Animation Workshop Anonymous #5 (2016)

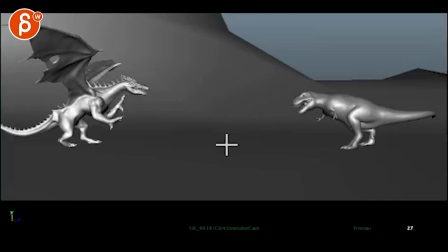0:03 All right. So, reworked the key poses to break them up and make them look less default. Skeleton dinosaur. Excuse me. I have to work a bit more. Impact and contacts.
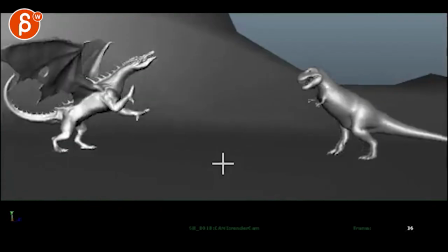0:14 All right. Let's watch this. Yeah, contact is a bit soft. Better though.
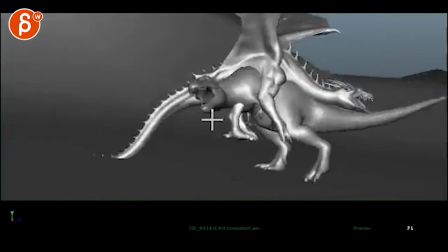0:21 Cool.
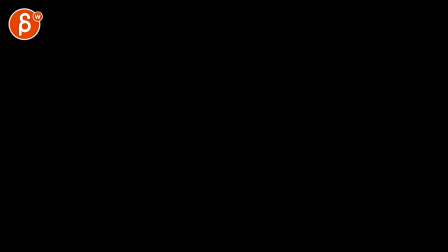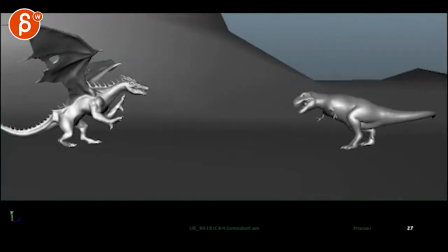0:28 It's neat. So my impressions, let's go dinosaur first.
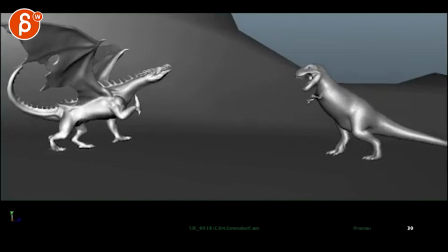0:34 And this is mainly because I've been brainwashed by Jurassic Park, but there's something about these guys being...
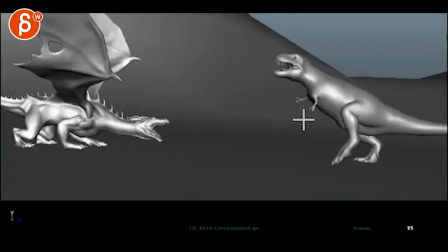0:41 Like, there's so much movement, I think I will keep them within like a realm like this, and they kind of compress in.
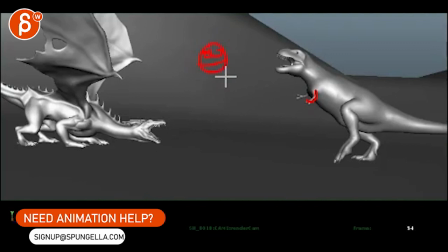0:47 So like a front view dinosaur, arms are just kind of here.
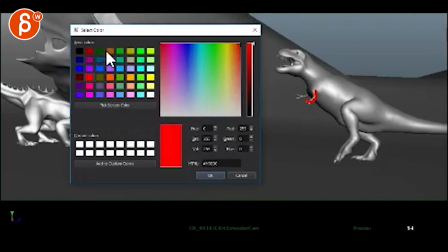0:52 And if I change fancy colors here, you know, maybe from here to here, and then maybe that much on the outside.
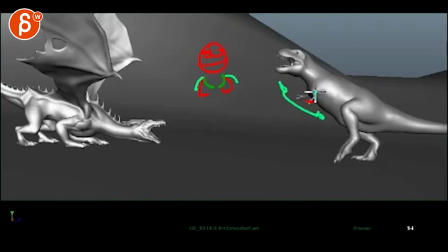1:02 But in terms of side view, you know, going this way or back, I would stick within maybe this range or 50% of that.
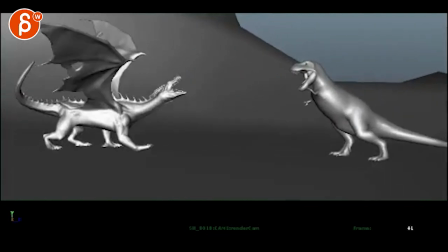1:12 It just feels like they feel like really feeble little hands, which they have. But it draws attention to this tiny little thing here that to me is just a bit distracting.
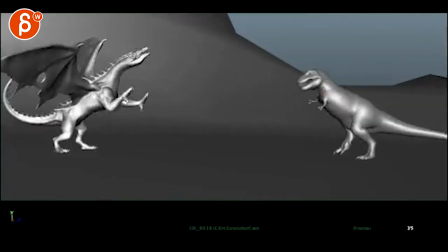1:23 The other thing is that
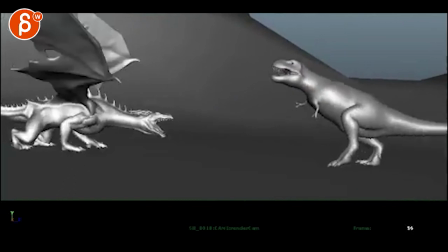1:27 on those steps, the two things. On the steps, I'm not quite...
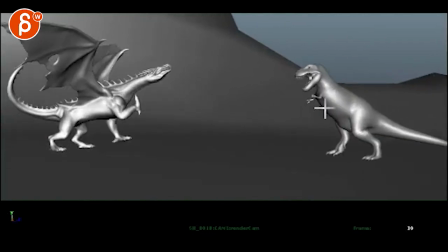1:35 Let's put it this way. When you go up here, it feels like everything is one ginormous unit. There is no separation between those parts, and especially through this drop.
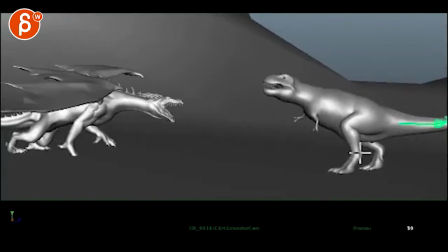1:46 And it's added by the tail, which I don't think you haven't touched it a little bit,
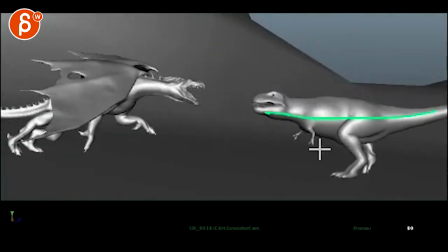1:51 but as it starts here, it feels like this is one ginormous piece pivoting off of here with just this moving.
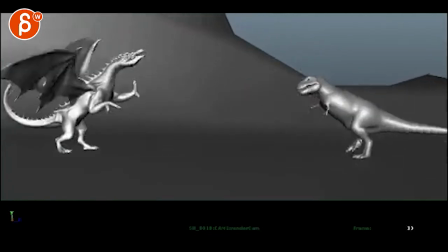1:58 Anything you can do to break those parts up. And what adds to that is that, like, I know he has to get up for the roar,
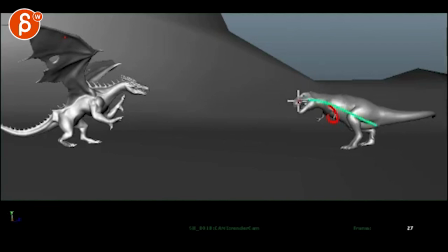2:06 but to me it's almost like you want to be either in this position or in something like this,
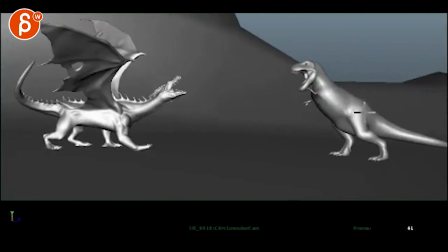2:11 so that on the step you can have a greater overlap and drag, where it, you know, the body part goes down, the head drags a bit and then overlaps to do that ba-boom, that heavy step that you can do,
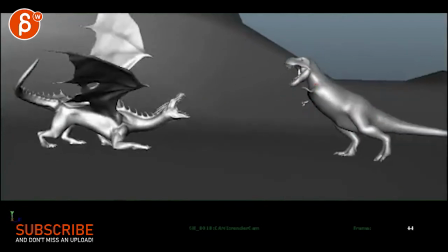2:26 you know, through on that step, then you can start your roar. It's just right now, I see steps that don't quite connect in here.
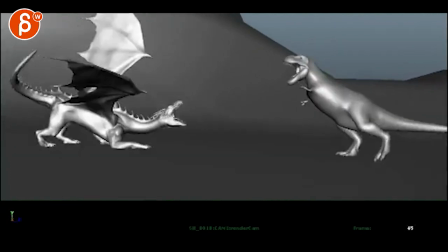2:35 There's some good up and down, but I feel, it just feels very small and light.
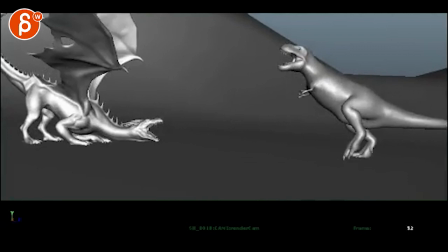2:42 It's like a very small creature. And the only thing that is adding weight is the speed of those steps.
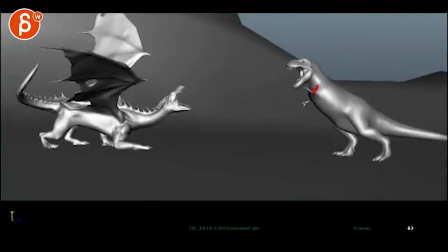2:50 But on those steps, I just don't feel the impact of rotation in the chest, in the pelvis, and how that impacts the chest, how this smacks down on each step.
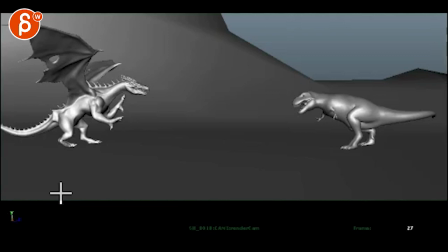3:03 So maybe my question is, like, how big you want him to be? Maybe I should ask that.
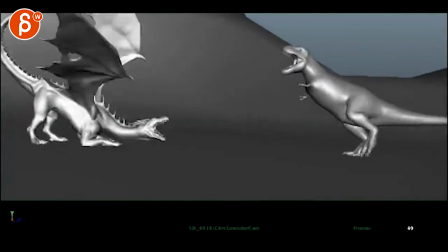3:10 And if I have already, I apologize, I can't remember. I thought it was, you know, fairly big.
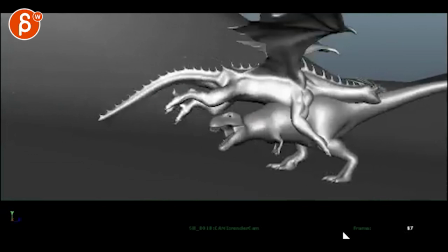3:14 That's why we had that whole talk about the impact and how this works here.
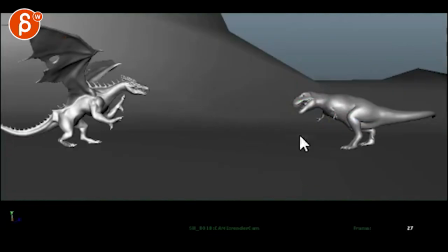3:20 So that to me is the impression on this. It also feels all very one axis as it goes up just this way,
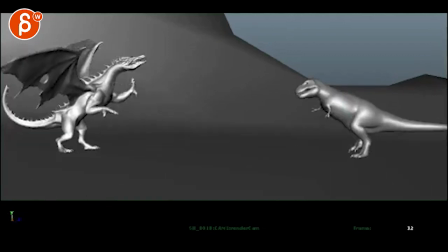3:28 versus having, you know, a bit of a sideways rotation, meaning that, you know, on this, on the front view, it feels like it's just going up,
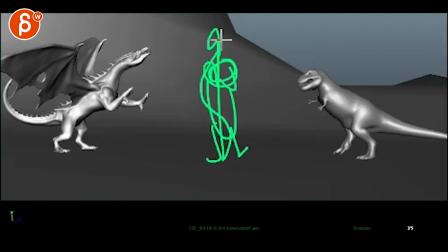3:36 body, head, legs, and it could be a little bit of that, like to the side and then roar, and then get into the roar,
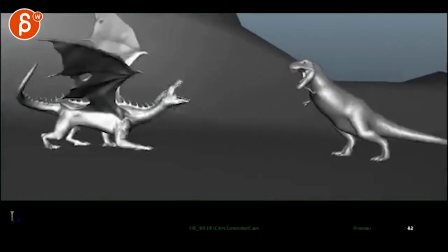3:46 just to add the complexities. And the biggest thing is just this drop.
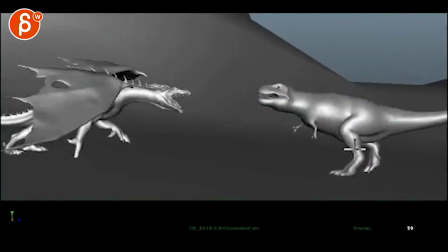3:51 This just feels like one big thing.
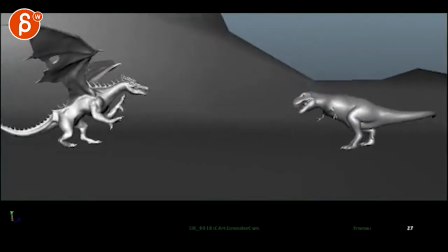3:57 Then on impact, so we were going dinosaur stronger.
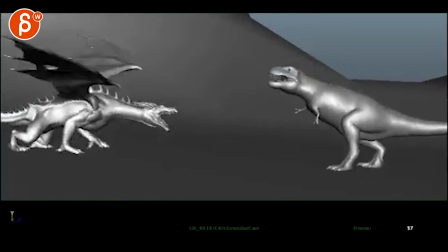4:02 But what you can do is, to sell that, what I would do is, boom, on this.